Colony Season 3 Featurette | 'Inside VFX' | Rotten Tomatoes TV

think visual effects are a big part of making TV now, whether you're making a courtroom drama or anything else.
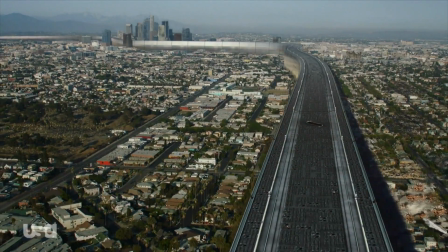So you shoot the show in Vancouver and you're trying to make it look like it's Los Angeles outside the windows. Drones and walls and walker drones have always been a big part of the show.
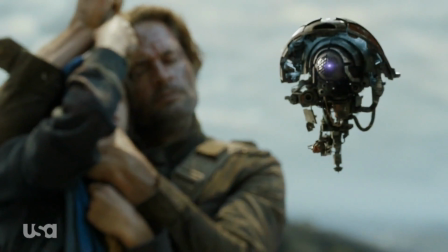So there's a tremendous amount of planning that goes into that. My first responsibility is to read the script,
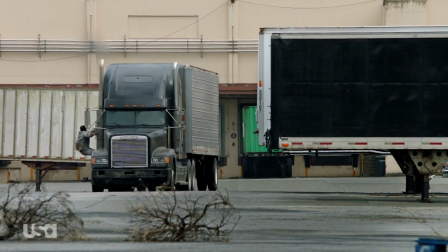find everything that would be practical to shoot with a camera and what things are easier to make in CG,
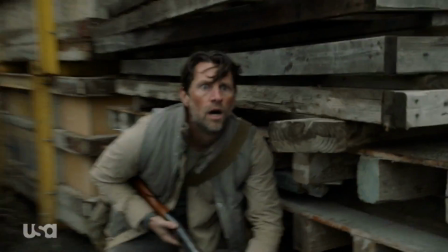and then start drawing pictures and figuring out what those guys are looking for and how they envisioned it when they wrote the script. This affects from an acting perspective. It's like doing theater. Your job is just to imagine something that isn't there is real.
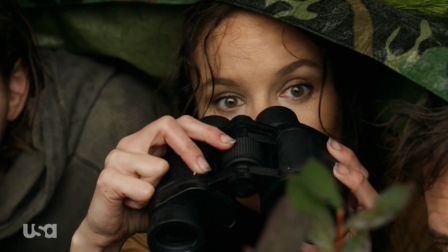That's just acting. That's just acting. It's an acquired skill.
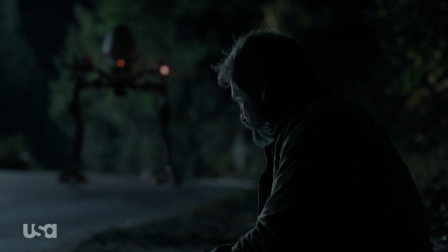But it's sometimes distracting, you know, because there's a person there acting like a robot.
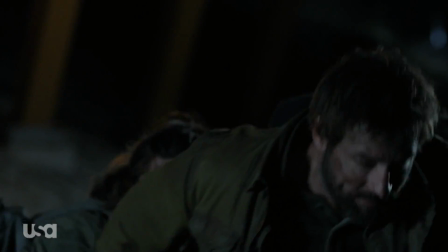So sometimes you gotta get past the comedy of it to get serious about it. The walker drones, they're really of the same cloth as the flying drones that we've seen.
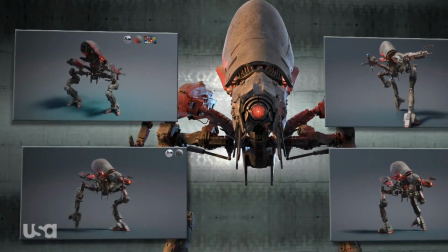They're the same technology, they come from the same group of aliens.
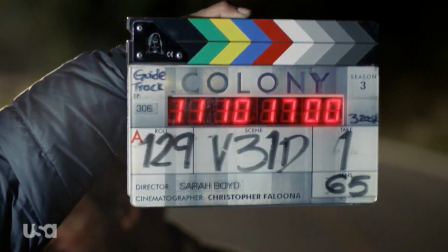We created a scale guide for a production assistant to walk through the shots.
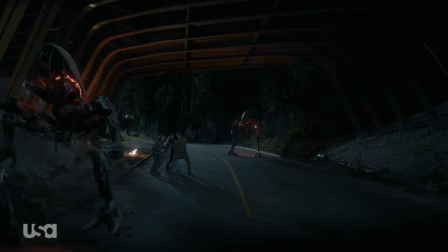What's happening?
Gave the actor somewhere to look. So it was just some poles with some strategically placed tennis balls. There's more than two people in the scene. The trick is always making sure that your eye line is in the same place at the same time and you're reacting to something on the same scale.
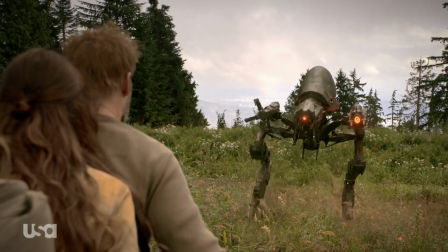And then it's down to little questions like, well, when its eye turns on and it looks at us, is it blinding? Where are the weapons on this thing that we would be clocking? How loud is it when it comes towards you?
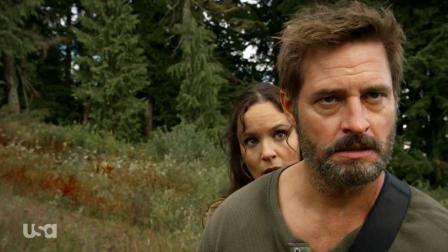That kind of a thing, you know, so that you're making sure that all of your senses are reacting to it.
What the hell?
The thing with visual effects is that it's always in service of story, right? It's in service of the characters that we're following and the stories that we're telling there. And we finally enter the Seattle colony. It's basically a brand new show from Seattle on.
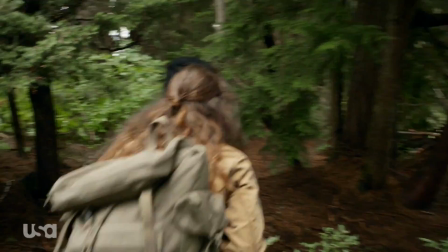We started from scratch. Everything that was sort of the survival mode, backpacks and survival gear, that gets left behind, and we're now in an urban city.
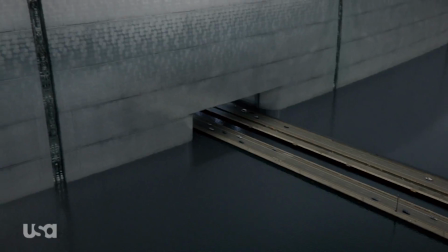The Seattle colony I kind of saw as being a lot more sort of clean lines and angular sort of glass lines.
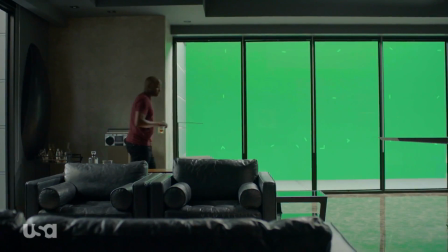My office, the skyline of Seattle is all in a green screen, and I'd have to look out and see the city in flames.
I could just let this city burn.
It's always great fun to see this stuff visualized and come together because it's the last thing in the process, you know.
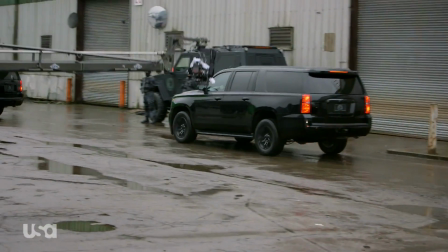You write the episode, you prep the episode, you shoot the episode, and then months later you get to see the thing starting to come together. And it's really, you know, it's really great and really satisfying.